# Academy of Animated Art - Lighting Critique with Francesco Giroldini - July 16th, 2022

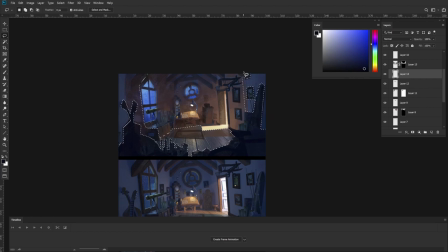it tends to go gray unfortunately we want to try and avoid that so
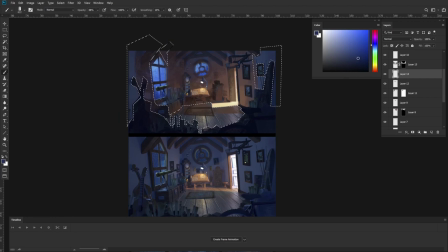I'm gonna take this value which you had and make it more saturated but darker and as it gets darker, we lean towards blue, right? And so now we're really going at it and making all of this area darker.
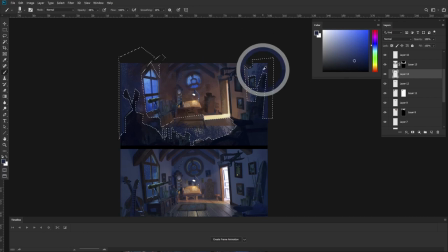So the transition between a cool area and a warm area is going to be interesting, right? Because eventually we're going to hit a point where these values need to, in theory, reach gray, right?
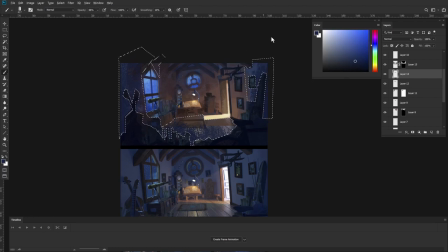Because they're getting warmer and they're getting brighter. As far as how you deal with that, I'll leave that up to you.
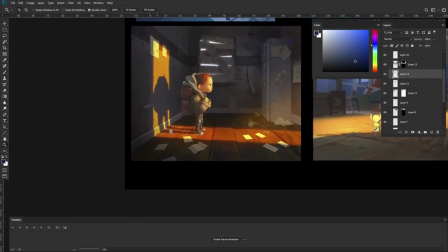If you look at some of your reference, you'll find some of those values are indeed almost gray.
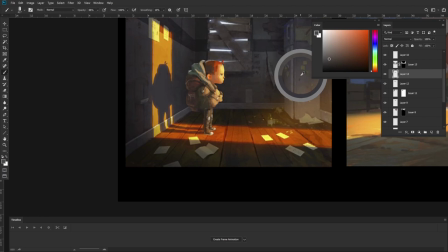See? A lot of those values are almost gray.
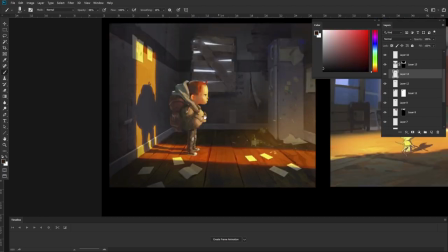They're like very saturated in the light, they It might be very cool in the shadows,
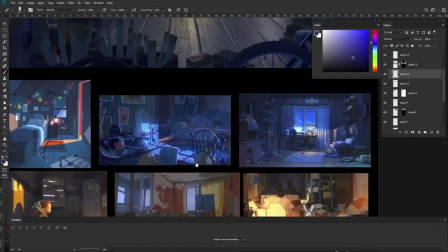but as the warmth and the cool meet, you'll tend to get values that are closer to gray, right?
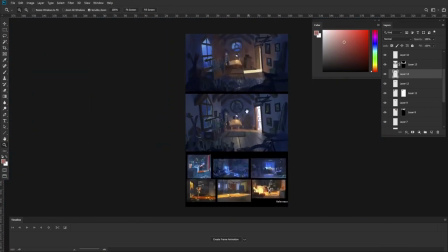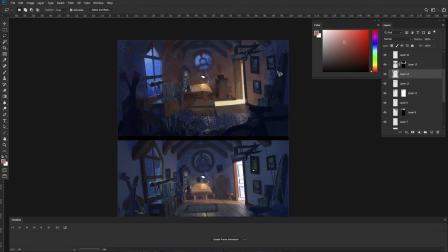Let's see what happens when we get there. But in the meantime, let's try to clearly separate what's in light and what's in shadow. So now that we have the structure of the image in place, we can go and fine tune it. so for example these areas that are facing downwards we're going to want
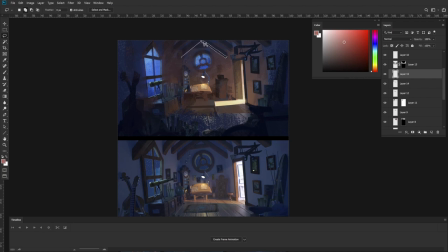the planes facing down to be brighter and warmer because they're receiving light from the the warm light from the floor right but other values that are not will need to go cooler
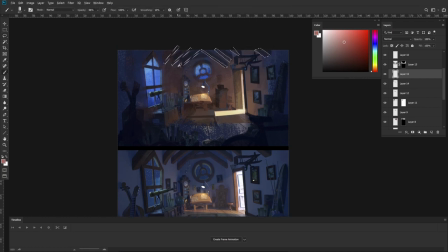and darker so but now we're I'm picking a purple. This purple should be a more saturated and brighter red to orange, okay?
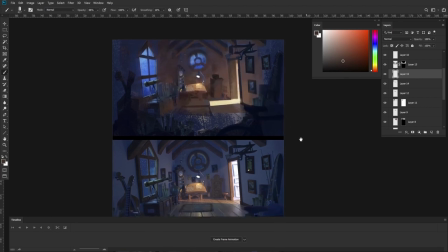See, so now those feel lit by the bounce, right? And if we can, it would be ideal to regain some contrast. Like a lot of these areas are feeling a little low contrast.
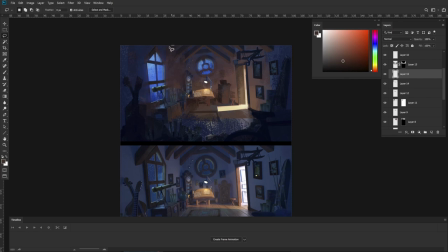Would be ideal if we can regain some contrast in here.
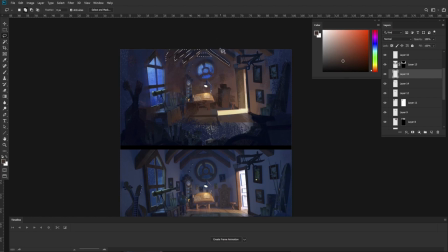So we don't want to go too cool with those cools, right? Because the bounce light should kind of fill those in a touch.
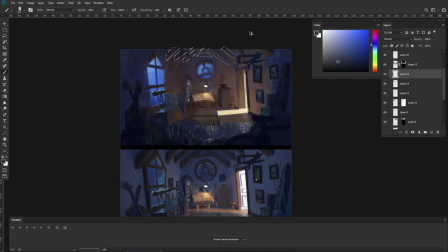But we do want to get some contrast in there. Like really separate those two planes. Like those two planes were feeling a little too similar before. Let's try to separate them essentially, right?
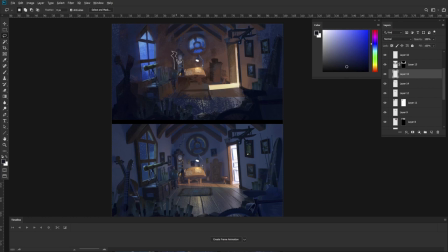Something that stands out to me is that we lost some of the shaping on this guy. So I'm gonna bring back. And let me just bring back this picture frame that we sort of lost compared to where we were before.
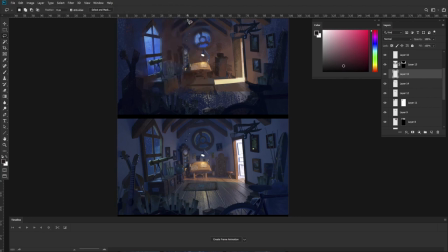And for all of those picture frames, as I already mentioned, let's try to get some kind of a spec hit. If they are in a warm area, we probably should expect the spec hit to stay warm. because they're probably gonna be reflecting something nearby, right?
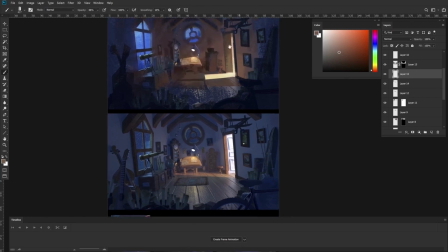So let's try to see if we can do that. Same for this clock. We should now be getting a cool spec hit on it if it's facing a warm light. So kind of like calm it down and then introduce some warm spec hits.
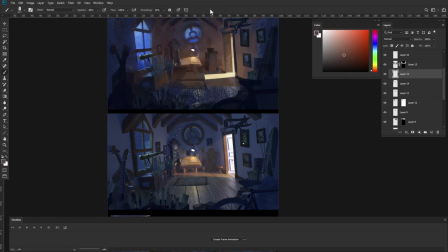And then there's something complex in here.